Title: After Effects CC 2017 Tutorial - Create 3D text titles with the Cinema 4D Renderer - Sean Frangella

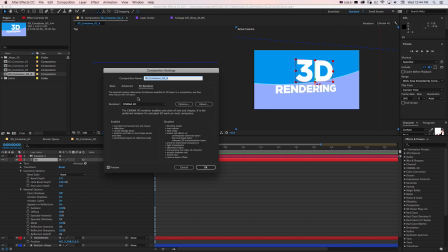[4:15]
And if we go back to this renderer and just click through these, we can see what changes real quick. If we have classic 3D, we just have basic material options like accept, lights and shadows on or off. Cinema 4D, we get all these awesome new additions for bevel style, extrusion depth, and some more materials.
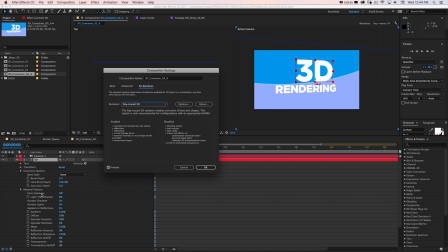[4:35]
And if we take a look, the only difference with this ray trace is this light transmission, and who really knows what that even does anyway. But this one, in my opinion, isn't as good as an option anymore, and it's really just there because it's a legacy item.
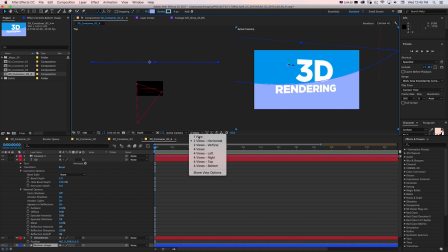[4:48]
Now we can use the Cinema 4D renderer. Click OK, and what we can start to do, which is what's really gonna make this feel three-dimensional,
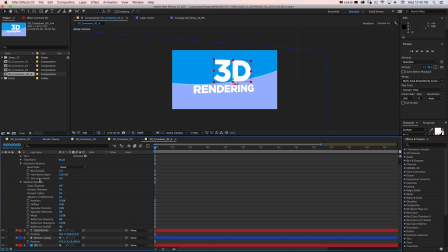[4:57]
is on any text or shape layer, we have bevel style, bevel depth, and extrusion depth.
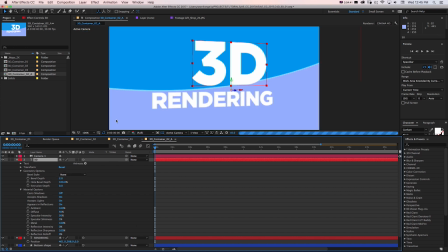[5:04]
So if we punch in here and take a look at this, and extrude this back in space. You can see that box is gonna push back. So we put this at like 500. Now you can see it's volumetric, but there's no lights yet. So all we see is this big chunk. And we could even go to our render settings with this little wrench and take this down to 1 while we're just working,
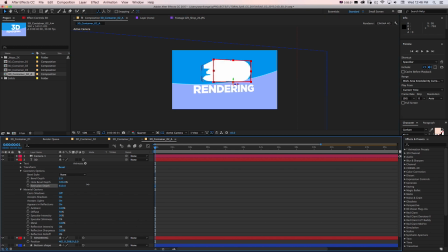[5:24]
just so we'll get a little quicker speed to see what's happening while we're making adjustments early on here. So it's just gonna be these big chunks until we have some lights, because without light, there's just ambient lighting, and that's not gonna really highlight our edges and extrusions as well.
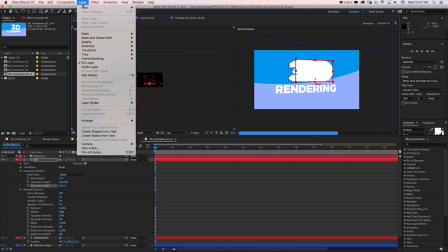[5:42]
So let's add some lights and we'll really make this thing work. So I'm gonna go to layer, new light, and for this first one, I'm gonna get a spotlight.
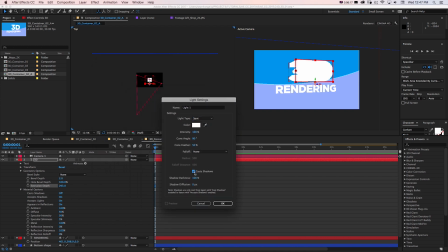[5:51]
We'll put that in the front, and that'll be in our key light. I'm gonna turn on cast shadows and work with the shadows a little later and go to okay.
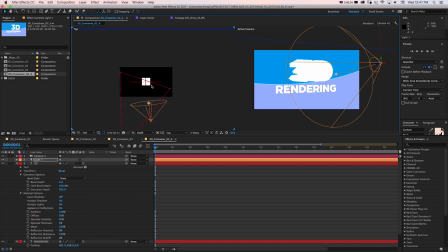[5:59]
And now in 3D view, I'm gonna just pull this away from our object and kind of point it at it.
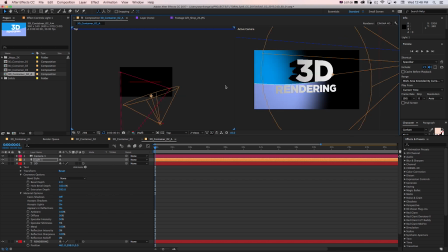[6:06]
And now you can see we're getting somewhere. We can see the front caps of our text and that it's extruded, but we don't see the edges as much because it's hidden from the light. So we could add some more lights and talk about all these additional options with our 3D layers for shadows as well as the materials.
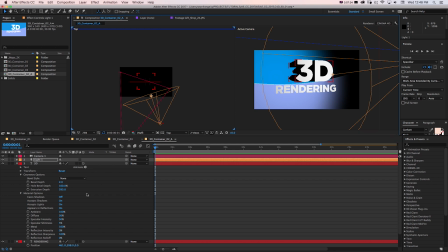[6:23]
So the big thing with working in 3D and After Effects is everything can cast and accept shadows and lights, and there's on and off switches for all of those. And our light also has properties if it casts shadows or not. So on any 3D layer, if we press AA, so A twice real quickly, it'll pull up our 3D settings.
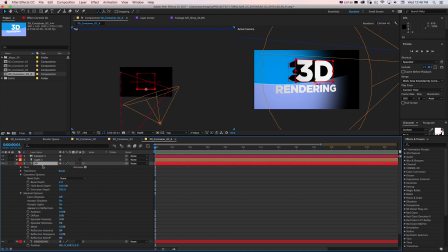[6:42]
So we can see cast shadows is on the light, but right now on this text, cast shadows is off, so that object is not gonna specifically cast shadows. So we wanna turn that on. And then for our background objects, we press AA twice real quick, we can see whether or not those are casting and accepting shadows.
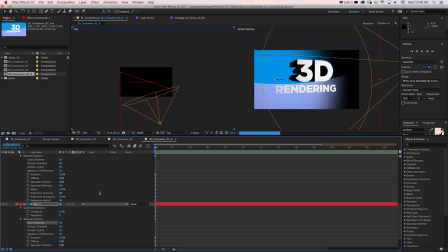[7:02]
So we could tweak those on and off if we want to do different types of things, where if we want some objects to not accept shadows, some to not cast shadows, depending on what we're trying to do. So now if we move this light around a little and bring it more towards the front, we'll see where those shadows are falling a lot more.
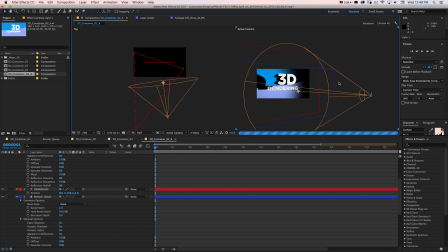[7:21]
And we can also check it out from this view and kind of move our light down as well as its point of interest. And on the light, we also could get P for position and A for point of interest and move them around manually if you prefer it to work that way.
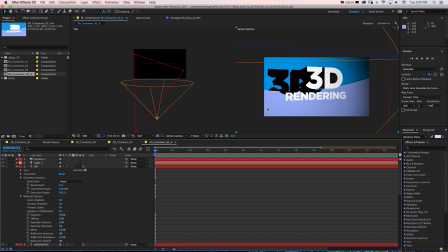[7:37]
So now we got some shadows. We can see that our text is 3D from our lights. We're starting to get somewhere, but let's make this look a lot more finished with some more lights, talk about our bevel so we get some nice edges, and do a lot more that you can do with this new Cinema 4D
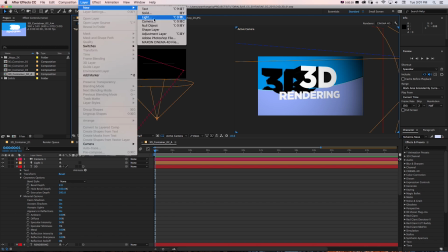[7:54]
render engine. So I'm gonna make another new light, and for this one, I'm just gonna use a point light.
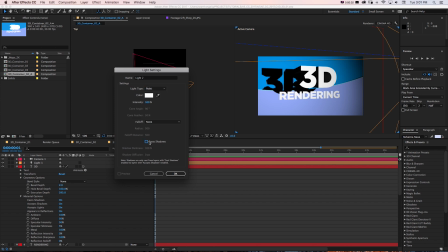[8:00]
I'm not gonna cast shadows because I just wanted to use it as a fill light on the side.
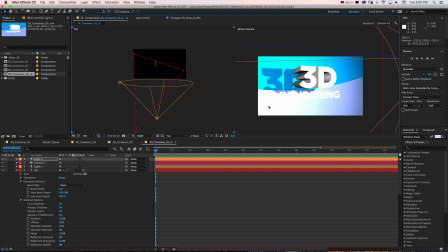[8:05]
So I'm just gonna go to okay, position that over on this left side. And now we can start to see some of our edges on our text, but it's way too bright. So we can actually just turn that down a bit because we just need it to fill in some of those edges, not blow out everything else in our scene, and we'll move it away a little.